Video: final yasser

We also used many effects with the Nantesa trailer. For example, in one of the parts we used a transition.
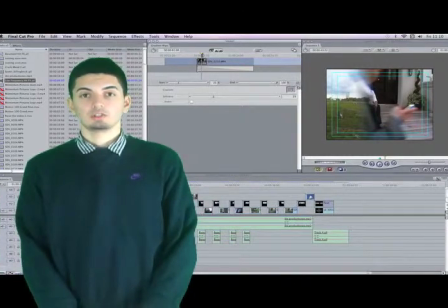[0:15]
The screenshot that I am showing you right now shows us using the transition and how we did it.
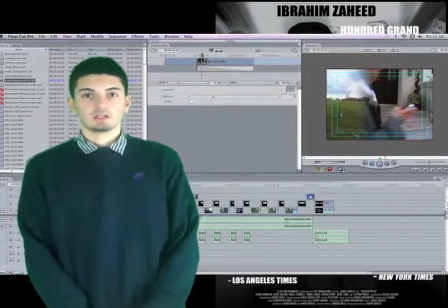[0:20]
We did this just to add more effects to our teaser trailer. We chose to film our teaser trailer with the London. This is because we wanted to show the London image to our audience. We used props such as guns with the Nantesa trailer.
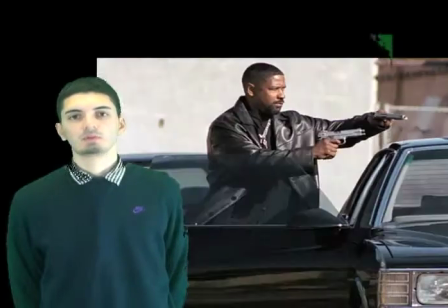[0:33]
We did this just to fit into the typical conventions of our action thriller. Films that we looked to for inspiration and to also compare to our teaser trailer were films such as 21, Trinity Day and American Gangster. These films were films that were action packed, explosive and intense. Now some shots were in our teaser trailer where we had to alter the lighting.
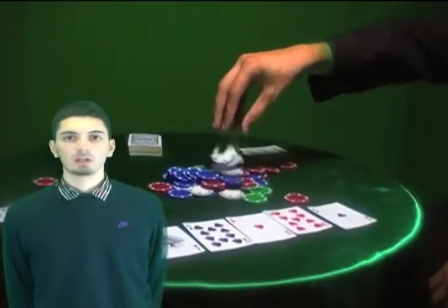[0:52]
For example the poker scene we had to change the lighting to be more darker and grimy just to fit in with what we were trying to show to the audience.
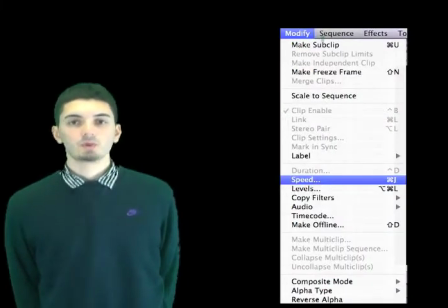[0:58]
Some of the shots in our teaser trailer we decided to speed up. We decided to speed them up because we wanted some of the shots to be quicker and faster fitting in within the action genre.
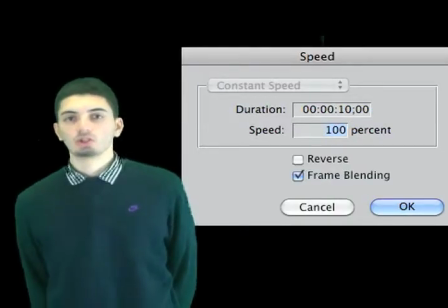[1:06]
The screenshot that I'm now showing you shows us speeding up the shots.
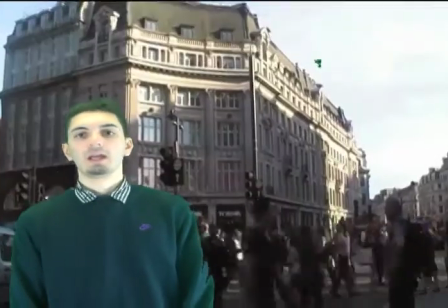[1:11]
Texts were also used within our teaser trailer to explain the story and to explain what is going on to the audience in our teaser trailer.
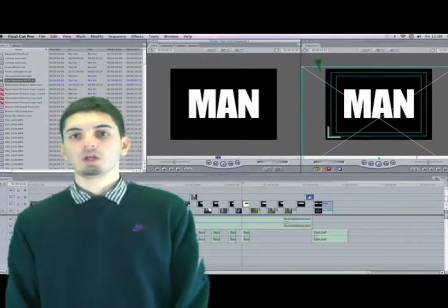[1:17]
We used text because we had no audio, the only thing that we had was our soundtrack. Within our teaser trailer we used many different shots and lots of different camera angles. We used shots such as low camera angle shots where we
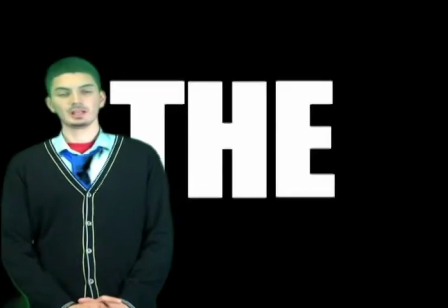[1:33]
filmed our main character Sal from a low angle just to show how dominant he is. The soundtrack of our teaser trailer came from GarageBand. This is where we made it and created it from. We decided to use the soundtrack because we thought it was upbeat and quick and we thought that it fitted in within the action genre well, fitting in with conventions of our genre.
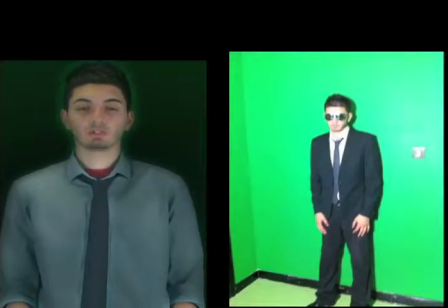[1:52]
In our teaser trailer, we wanted our character to be dressed smart with a good dress code following the typical conventions of a Haasa type of character. A hostile type of character is normally dressed in a nice smart shirt with a tie.
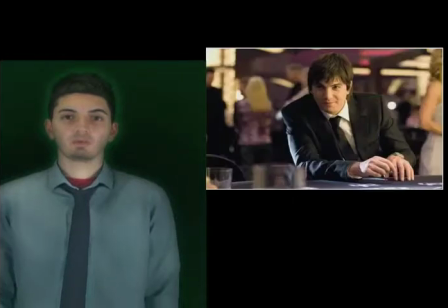[2:05]
We follow this. We were inspired by the film Twenty One where the main character in that film has a similar dress code to the one in our. One of the typical good mentions of an action thriller movie is that it contains a lot of fight scenes. Within our teaser trailer we also had a fight scene including our main character Sal. The clip that you've now been shown shows the fight scene happened. We had to choreograph the scene over and over again to make it realistic so the audience would believe that it was real.
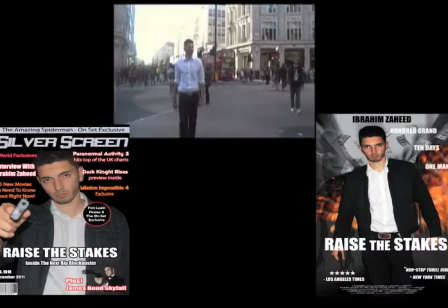[2:37]
The combination of the teaser trailer poster and magazine is very effective and can be compared to a real media product.
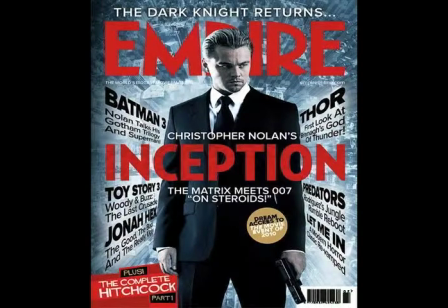[2:45]
For our magazine we took inspiration from Inception,
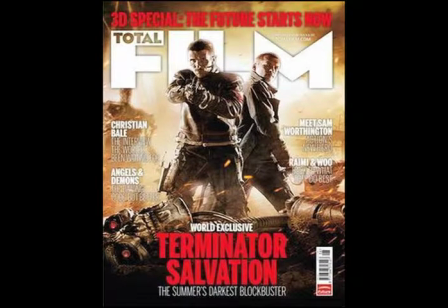[2:48]
Max Payne and Terminator Salvation magazine front covers as we felt they fitted in with the codes and conventions of our teaser trailer.
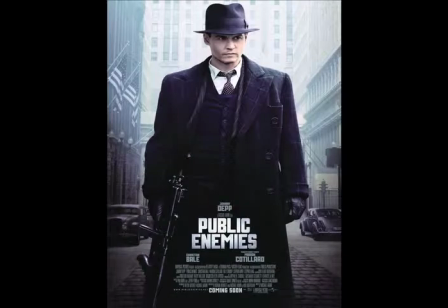[2:56]
For our poster we took inspiration from The Bourne Ultimatum, Public Enemies and Max Payne because they were great examples of what action thriller posters consisted of.
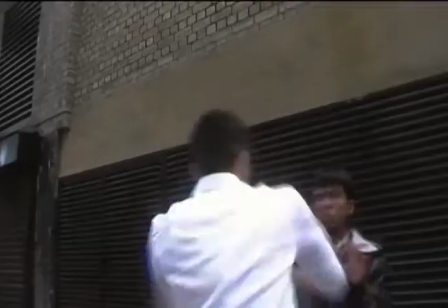[3:06]
In our teaser trailer we have fast cuts and movement and this is implemented in our poster.
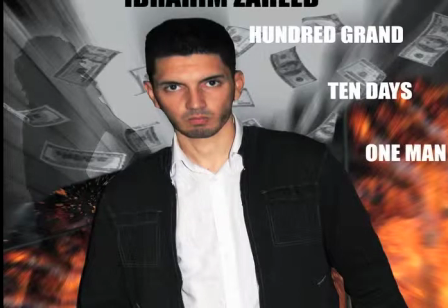[3:12]
This is shown by the background of the poster being radio blur.
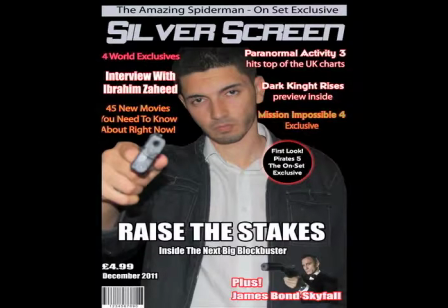[3:18]
The feature on top of the magazine shows that the audience can interact with the magazine cover.
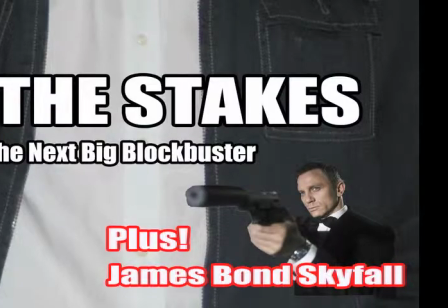[3:25]
On the bottom right hand of the magazine cover you can see a picture of James Bond. This is because we wanted to show that there's going to be a new feature film coming out an audience can automatically know when it will be coming out.
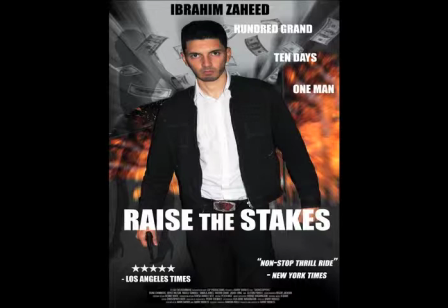[3:40]
We chose to have a mid-shot of the main character on the poster because we didn't want to focus too much on the main character but what was around him.
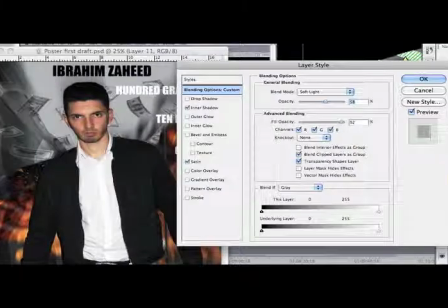[3:50]
For the poster we have a very explosive and exciting scene in which the main character is trapped in.
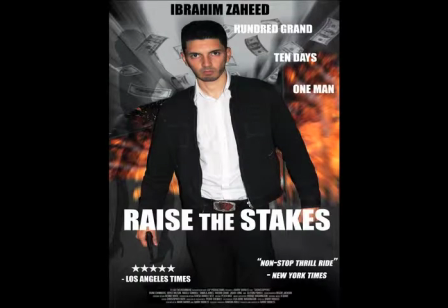[3:55]
The background shows a fiery explosion to represent action and adventure and fits in with the codes and conventions of our media trailer. The layout of the poster is laid out in a certain way so the audience automatically know where the title, tagline and other elements are.